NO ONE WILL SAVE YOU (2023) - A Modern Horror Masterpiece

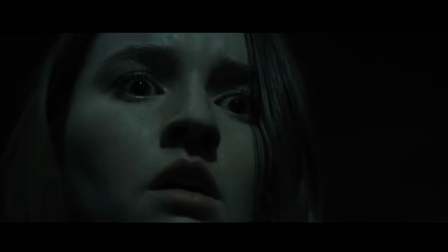This initial encounter with an alien is pretty great, and almost funny at times,
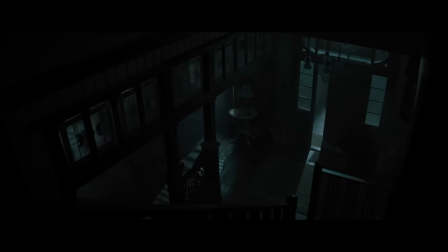because Bob will move slow and methodically, and then suddenly burst into a sprint.
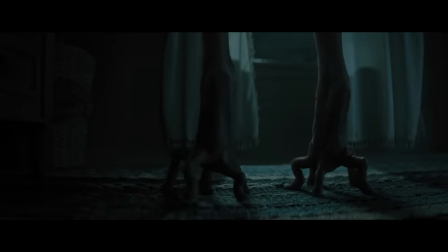His sprint is made up of a bunch of tiny steps, so it builds tension that much better.
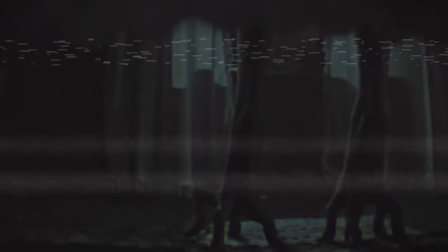I'm sorry guys, I couldn't help myself, So here's this scene, but with the Squidward walking sound effect
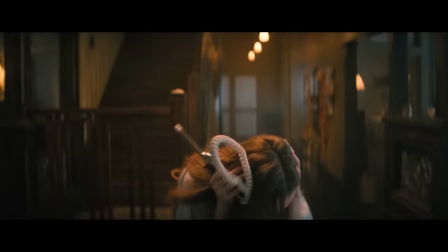I'm sorry The house's lights go crazy the furniture moves on its
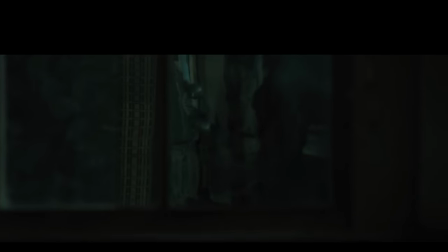own Bob is very polite and he hangs up the phone after inspecting it He's just a curious little guy.
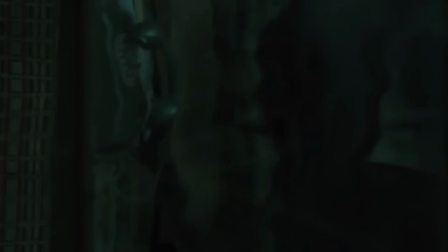How can you blame him?
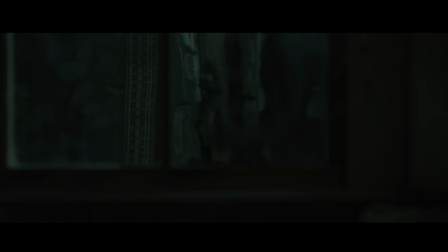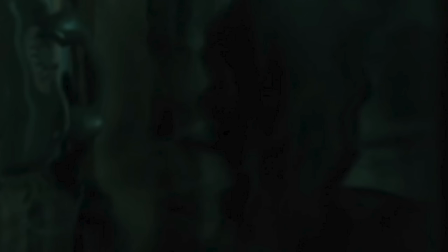To that one friend who has always been there for me in my lowest and my best moments. Thank you.
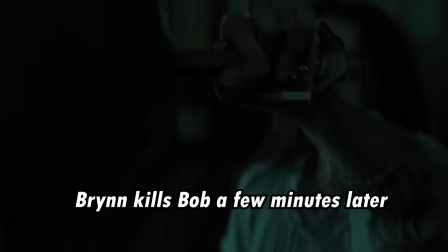I appreciate you Hey, yo, what the fuck?
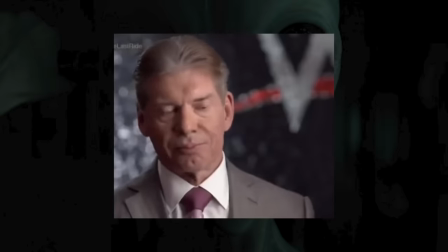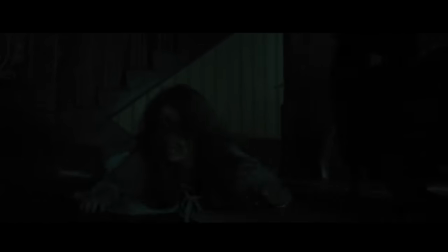Brynn narrowly survives this encounter due to a stroke of luck.
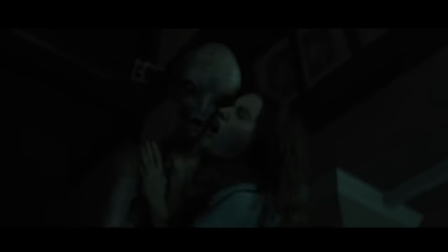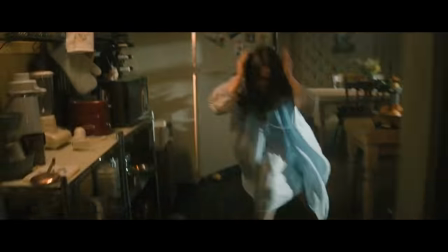The music that accompanies this part is great too. The sound effects they use harmoniously accompany Brynn's moments of panic, and I think it works really well.
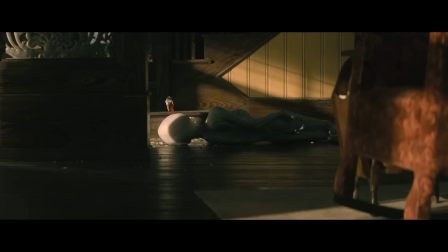The next day, the alien is lying there dead in her house, as she scrambles to try and figure out what to do. At this point in the movie, Brynn has no idea there's about to be a full invasion.
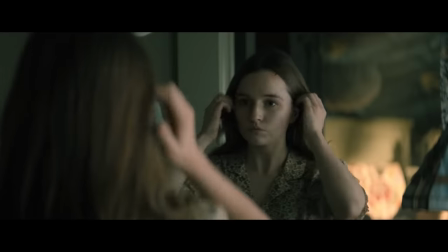She thinks she had a run-in with the only alien, so she tries to prepare herself to face the world after this insane encounter.
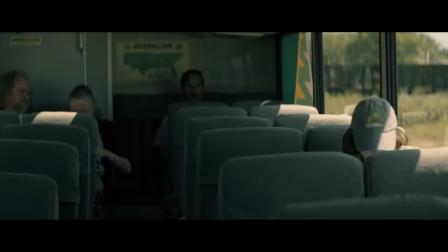Right away, things don't feel right. She finds a toppled postman truck. She enters a bus and gets attacked by some people with alien parasites bulging from within their necks.
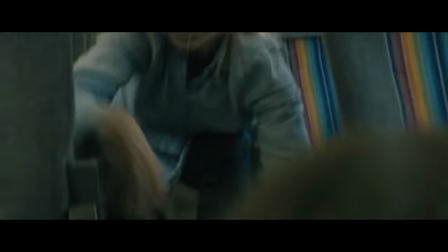This scene is pretty silly because the parasite only wants Brynn for some reason.
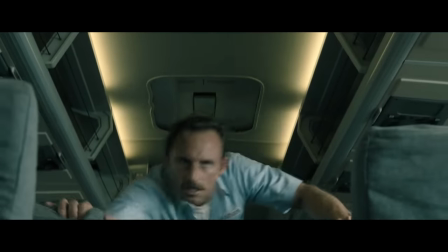In fact, it pushes some random old guy out of the way that isn't infected to get to Brynn, Maybe because she's younger and a more suitable host or something?
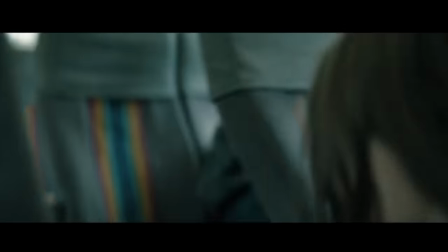Help me!
Look at this woman that attacks Brynn on the bus. Bombastic side eye.
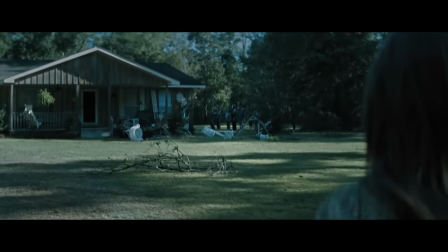Criminal offensive. Oh! Eventually Brynn finds a bunch of people with their arms outstretched towards the sky.
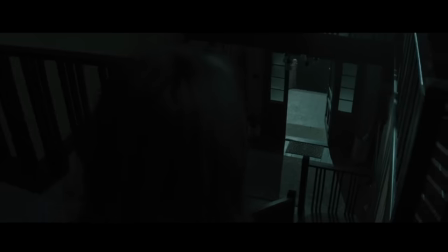I think what I love most about this movie is how realistic Caitlin Dever's acting is.
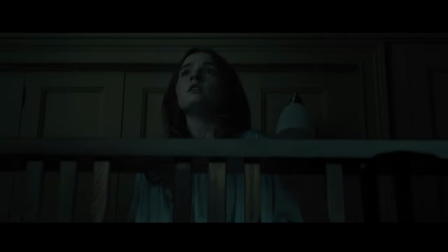The way she responds to this insane scenario makes the movie feel so authentic and real.
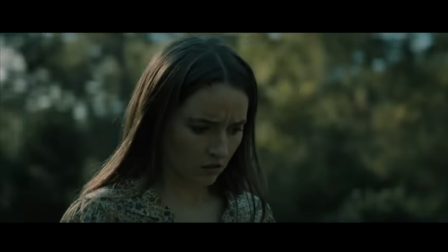I mean, personally, I might talk to myself more if this was happening. You know, saying stuff like, What the fuck?
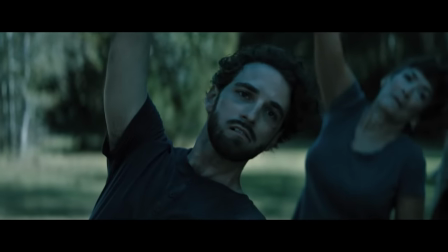What do I do? What the hell? But the non-verbal nature of this movie was clearly part of the artistic vision. And I think dialogue may have taken away from the experience more than it added. The CGI used for the aliens isn't the best I've seen, but it does the job.
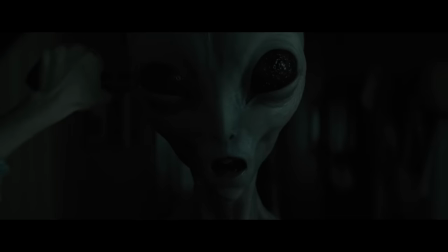I like how we get to see the details in their ink-black eyes. It's quite beautiful, actually.
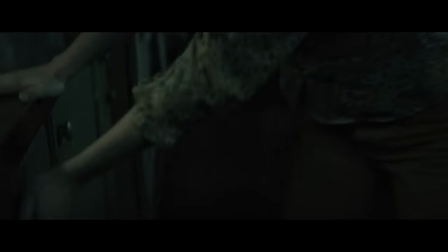Oh my god. Now that is a sexy alien. Fully expecting another attack, Brynn does what she can to try and prepare.
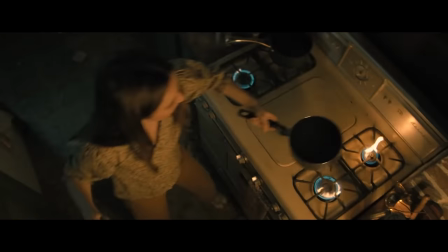She boils a pot of water. Wait, make that two pots. Well, three. Actually four.
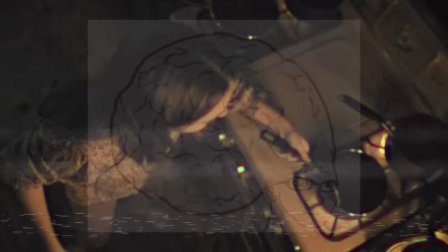Perhaps she saw the movie Signs and thought, Well, what if I made the water really hot? That'd probably be better, right?
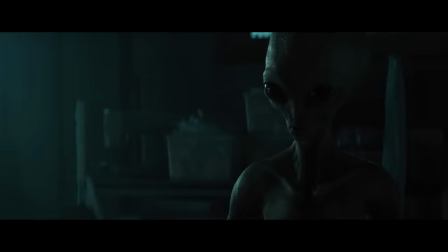Our boy Bill drops in to say hi. Brynn won't let him look at an old framed photo of her and her dead best friend.
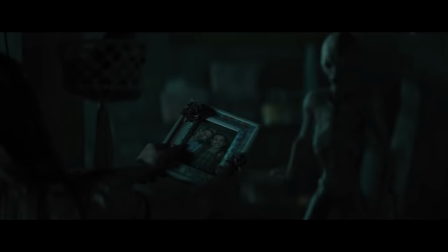Very rude. Just let our boy take a peek. This was so rude, in fact, that Bill sent his younger brother Timmy after her.
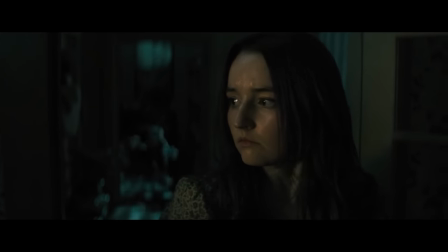Little Timmy is quite the sneaky boy. Look at him sneak up behind Brynn.
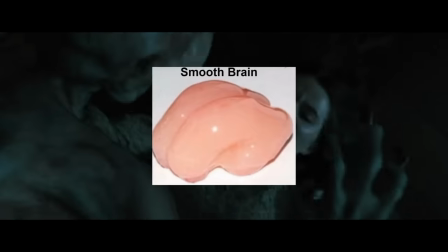And he's quite nimble, too. But his brain lacks wrinkles. He doesn't seem to be able to use telepathic powers like his big bro.
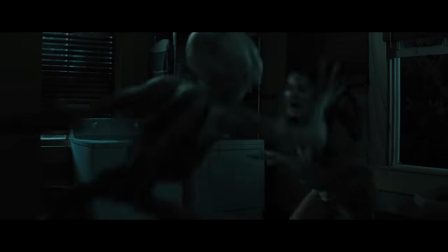He ain't the most impressive alien. In fact, Brynn bests him with a mop. She stabs him with a mop handle, and he's like, oh shit, I'm stuck now.
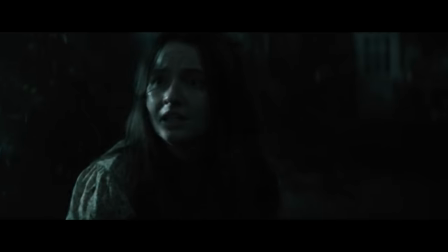So I think little Timmy could have used more time in the training sim. Then we're introduced to the oldest brother, Lanky Louie.
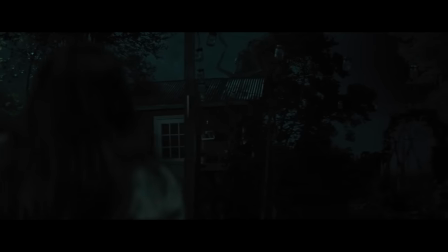He's just like Bill and Bob, except he's got impressively long limbs. This is the dude they asked to get the wine glasses from the top shelf.
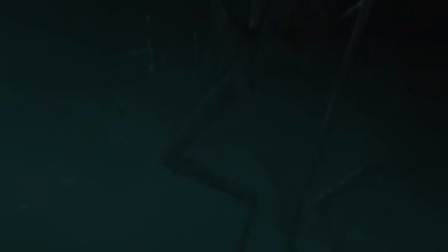Is Louie compensating for something with those long-ass limbs? We'll never know.
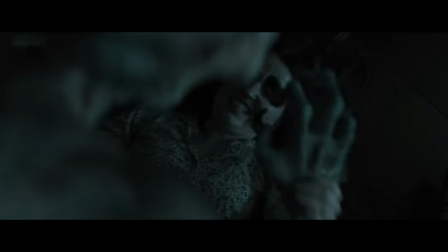Do any of these aliens have genitalia?